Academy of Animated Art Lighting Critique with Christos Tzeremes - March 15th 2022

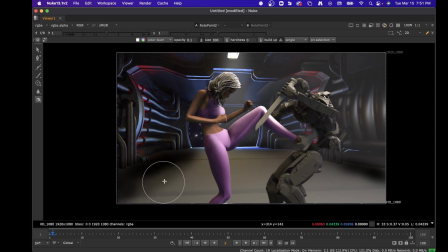[16:37]
you know, so that you create that like pool. And again, like it's not even as soft as it should be here, but it's just something that'll help like sit your scene in, and it'll kind of provide us like a staging area for where we need to be.
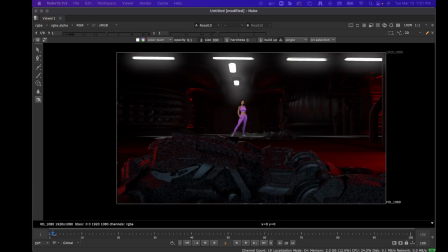[16:56]
So, you know, sometimes one of the interesting things you can do is like you have an A-B and you want to like
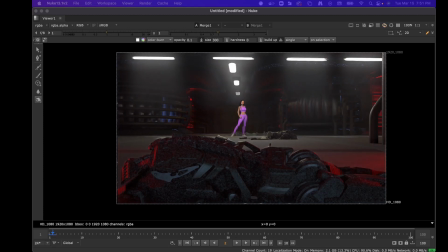[17:06]
kind of go in between. So that's literally what I'm doing here. I'm just overing one over the other, and then I'm mixing them, and you can see like immediately, because you're adding that light back,
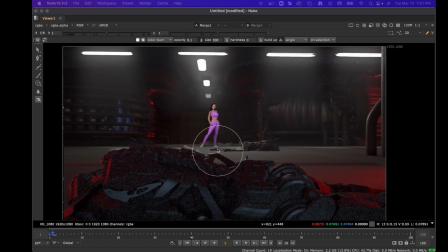[17:18]
you know, like it's starting to look like a little you know,
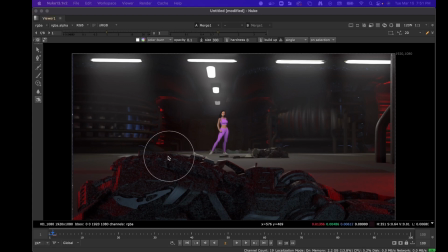[17:26]
nicer. And I'm just doing like an A over B. I'm not doing a plus or a multiply, so I'm just doing like a straight mix of like one and the other, and like it's like helping to, you know, with like what we're talking about, getting that light in the center. You don't want to lose it too much,
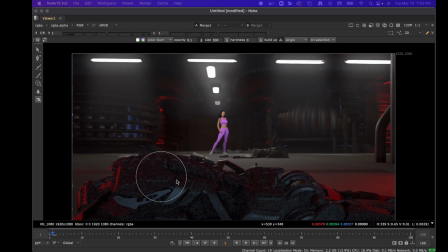[17:45]
and you know, you still want to have like a pool of light that's like influencing where we look at, and you do want to see this guy in it,
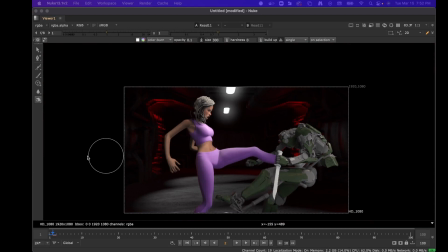[17:54]
because like that's kind of, you know, that's kind of where she was fighting him, or, you know, or like the first one.
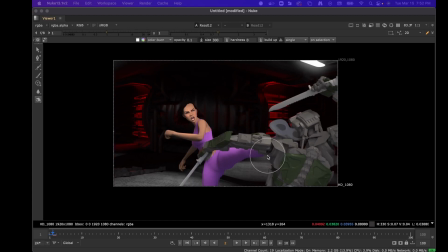[18:01]
Again, I'm not quite sure like how the animation works out. So if we go to this shot here, so if I actually just like do an A over B on a bunch of these,
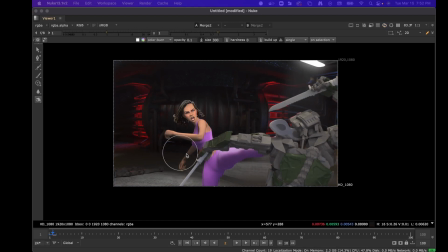[18:16]
you'll see that like it's somewhere right in the middle of where you know, where you need to be.
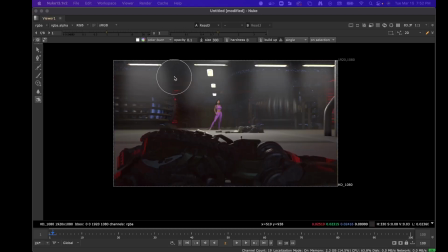[18:21]
So you know, like I said, even getting rid of these volumes, you know, I don't feel like you need to get rid of them. You just need to make it so that they're softer coming down, and they don't end abruptly.
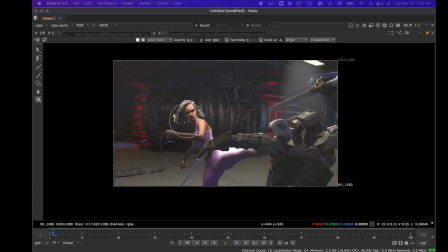[18:37]
And then you don't want them like over your characters so much, you know. Just like if you have any mats or something of your characters, you can shave them off of that that fog, and it'll help like pull them forward and push your background back. But you don't want like the fog as much as you had it in this scene.
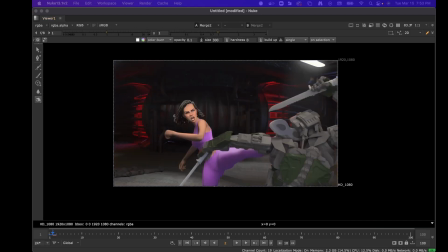[18:56]
So again, like this is like a mix, and all I'm doing is actually like I'm only like doing A over B like 20%, you know, and like the floor is looking nice, the red's coming through,
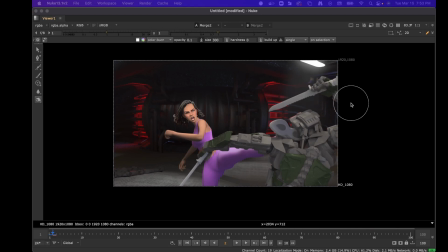[19:16]
and like that little bit of fog that's being added is like just the right amount, you know. And then if I do another paint on this one,
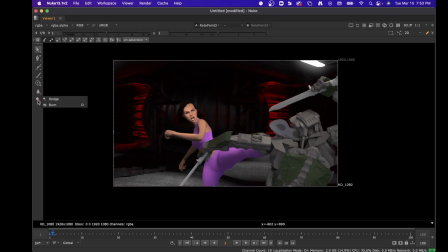[19:32]
so if I just grab the hey, nope. Nope. I'm sorry.
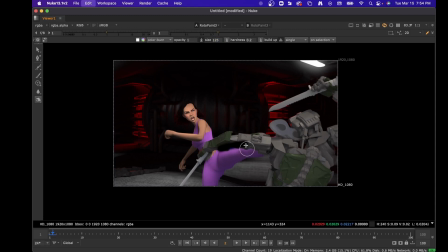[19:52]
And we just kind of, whoops, that's too much brains. So, you know, if you just like add some shadowing to your character here,
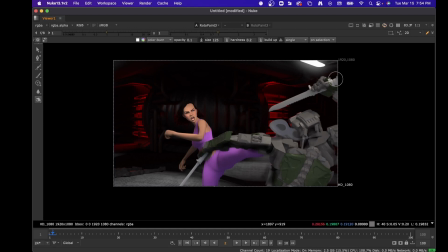[20:10]
you know, I think it'll play better, because it just seems like too filly. So I just feel like that bounce light that you added, you just went a little too high on.
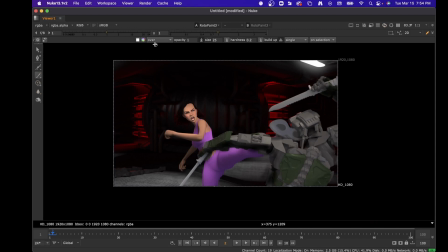[20:23]
And then the other thing I would do is I would just go ahead and nope. Can't check up here. I'm sorry guys, give me 1 second.